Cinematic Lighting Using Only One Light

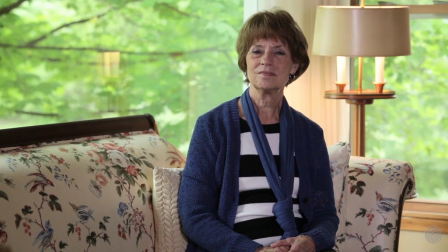999s
It's a nice, it's a nice little setup, and there's nothing wrong with it. But what I want to show you is, again, how we did it all from the start.
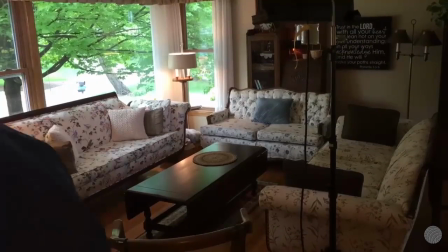1007s
The light's a little bit farther over, and this is kind of what people, don't really realize.
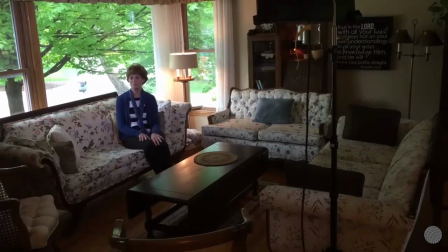1012s
A lot of times we rough things into place, or even if we pick where we want it to be, sometimes there's elements in the room that force us to kind of make an adjustment midway through.
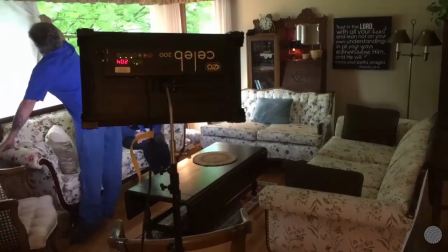1020s
It's very common. It's one of those things you don't have to feel like you don't know what you're doing if your client's looking at you and you kind of adjust partway through.
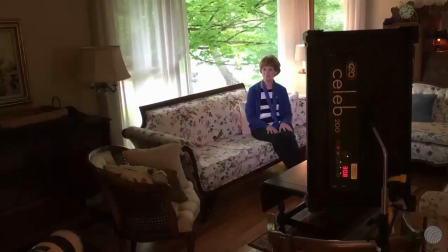1026s
Another thing to notice here is partway through we went again from a horizontal to a vertical.
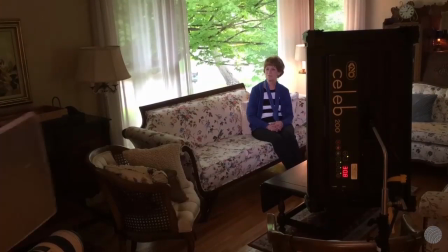1031s
We really want to keep that light focused and really up and down on her and not spilling onto the couch.
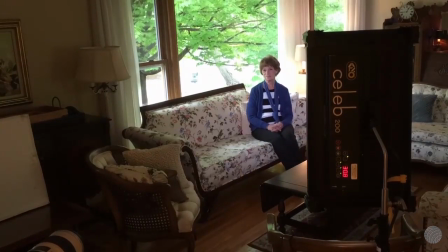1037s
So we chose which orientation we wanted the light.
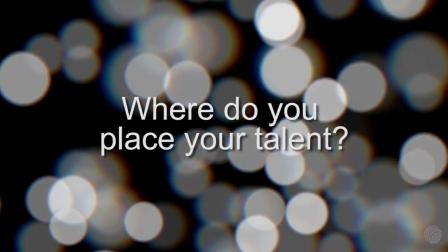1040s
And then this is going to go back to this big question of where do you place talent. So we're using the exact same kind of framing.
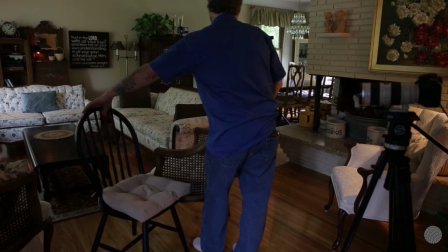1047s
We want to be looking in that direction over there, but instead of actually placing her on the couch, we're going to place her on a chair closer to the camera.
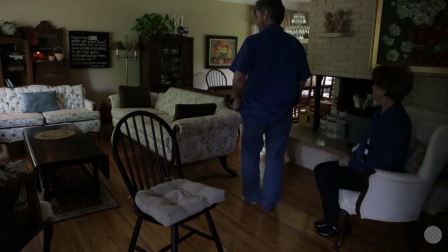1055s
And the reason that we're going to do this is kind of a tip to show you how you can take something that looks pretty good and make it look even better.
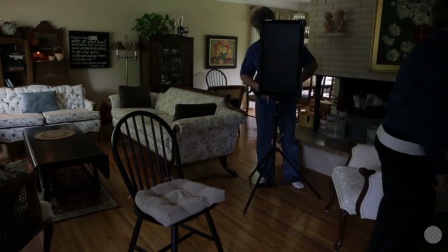1061s
And we're going to explain all the reasons why. But a lot of times people get used to just kind of putting people in the elements in the room.
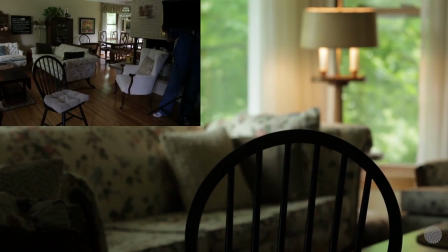1068s
They'll put them in a chair that exists. They'll put them in the sofa. They'll put them at the desk, whatever it might be. I'm trying to get you to think beyond that.
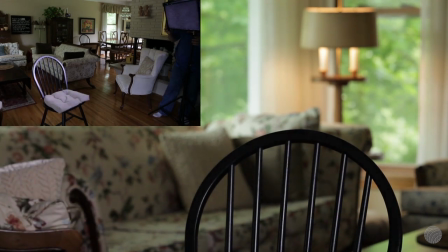1074s
What you want to do is actually place your talent somewhere where you can get proper or good or interesting lighting. So by pulling the subject away from the window, especially, we're actually fighting a lot less with all this different angles of light that's coming onto her, and we can really focus on lighting her with just this one light.
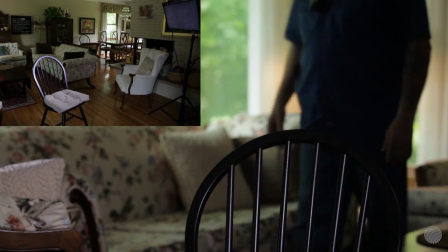1092s
Also, it allows us to kind of drop off the background a little bit so that we get a little bit more, I guess,
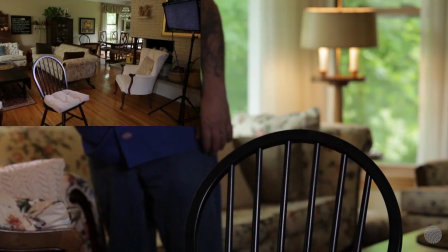1100s
we pull away the attention from kind of the surroundings and put it really on our talent.
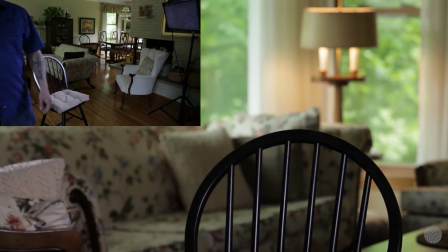1104s
So this whole section here, I just decided to do a picture-in-picture so you can actually see both what the camera's seeing for our hero shot, but also some of the behind the scenes of what we're kind of doing, getting things set into place. And what we actually wanted to do this time, we wanted to show you two different setups, because a lot of people ask me, how do you decide where to place key?
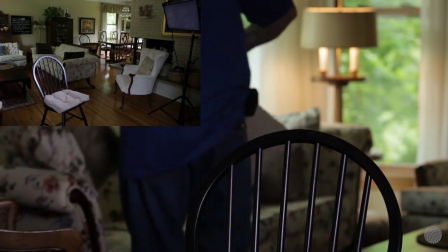1123s
And there's so many different reasons, like where is the light source coming from?
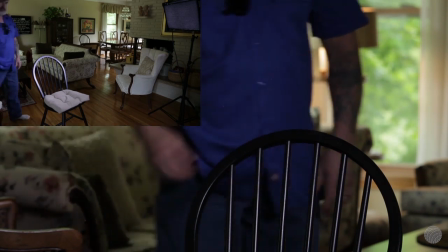1126s
If you're having it come through a window, then you're going to key from the same side, or if you have them looking across camera, a lot of people want to light into the key.
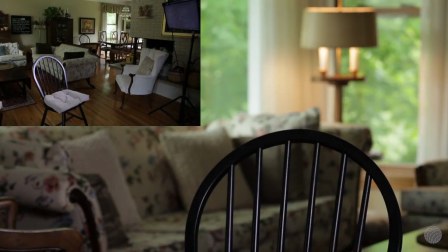1135s
So what I want to do is just show you what it looks like here. So if a lot of our light's coming in from the windows, we're going to go ahead and key from the opposite side and just see kind of what that does.
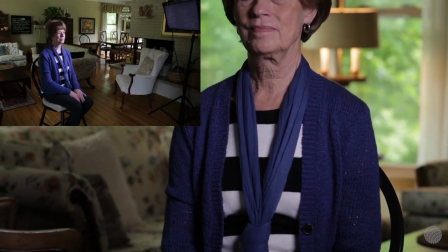1145s
We're going to kind of take a look. Do we like it? Do we not? Again, part of why I do these webinars is I want to show you some real world,
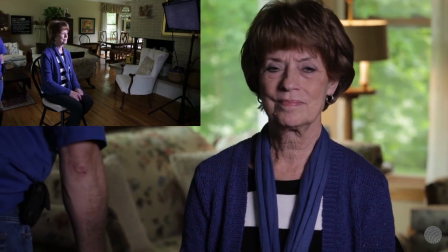1152s
both good and bad or indifferent, so that when you actually see these, you can kind of say,
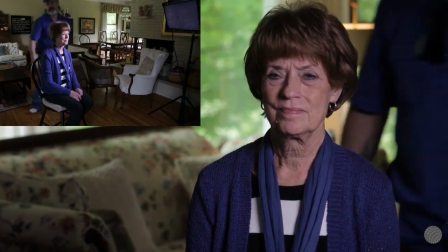1157s
hey, next time I want to do it like that, or I like what you did there. And sometimes it's not really a right or wrong, just sometimes how you set something up,
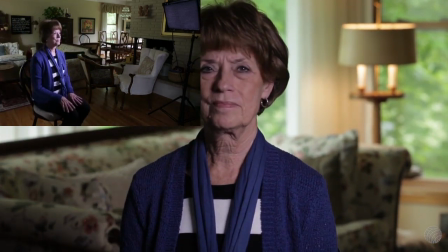1165s
just it just works or it just doesn't work, and the next time that's not always the same case.
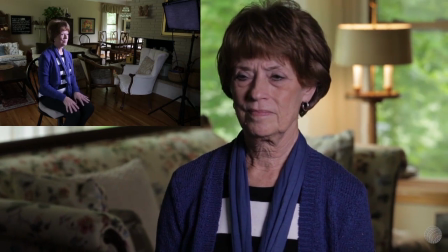1171s
So let's take a look here. Another thing I wanted you to notice is, even though we're using the egg crates, this is a really soft light to begin with,
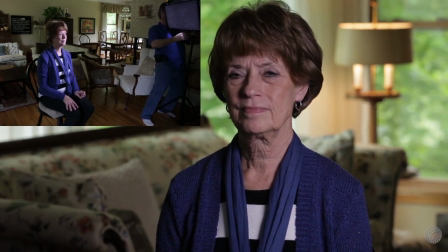1179s
and I work with a lot of people that have gotten out of the habit of diffusing their light.
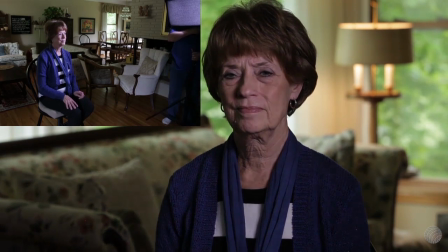1184s
So I'm going to show you what happens to the subject's face,
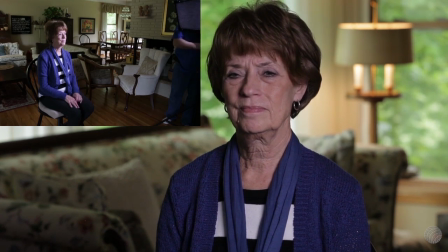1187s
both when you're using a light just kind of as it standardly is diffused as it comes, and if you add diffusion yourself.
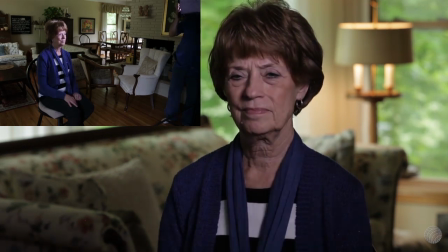1195s
So as you can kind of notice here, as we're kind of moving the lights, because we have the egg crates on, you can pretty dramatically see it on her face, how much is going to the right,
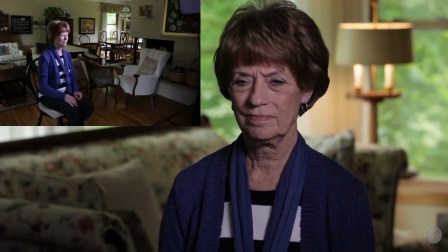1205s
the left, up, down. And again, we're really trying to control where that light goes. So if you are using any sort of LED soft diffused light,
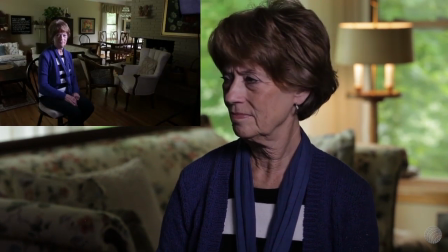1212s
having something like egg crates will really help you in being able to kind of control and shape your light.
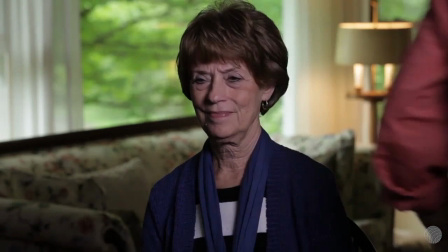1218s
Otherwise, you're really just spilling light everywhere, and at the end of the day, you're not going to have a shaped light, and you're not going to have the quality that you want.
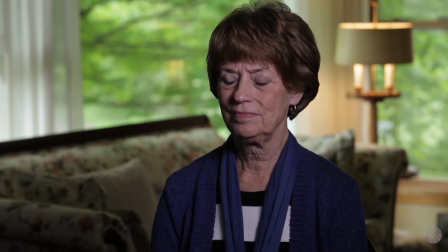1226s
So that's one of those tips that definitely you should be doing and or acquiring if you do not already have.
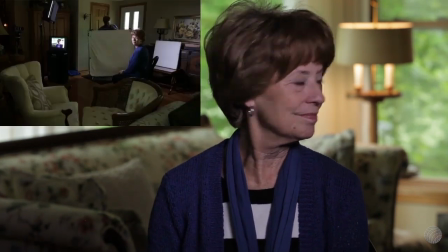1232s
So what I want you to see here is we have our key light coming from Talent left.
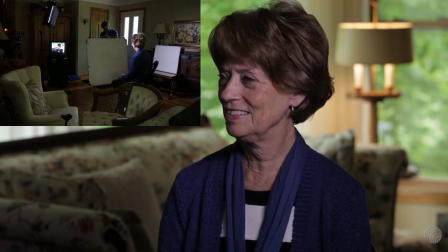1238s
We're bringing in a bounce card and basically a fill card.
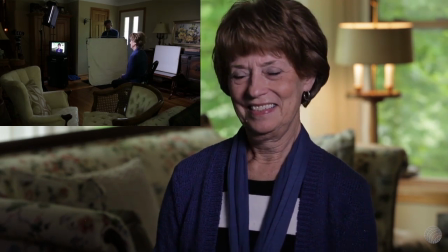1244s
So this is where it gets really complicated.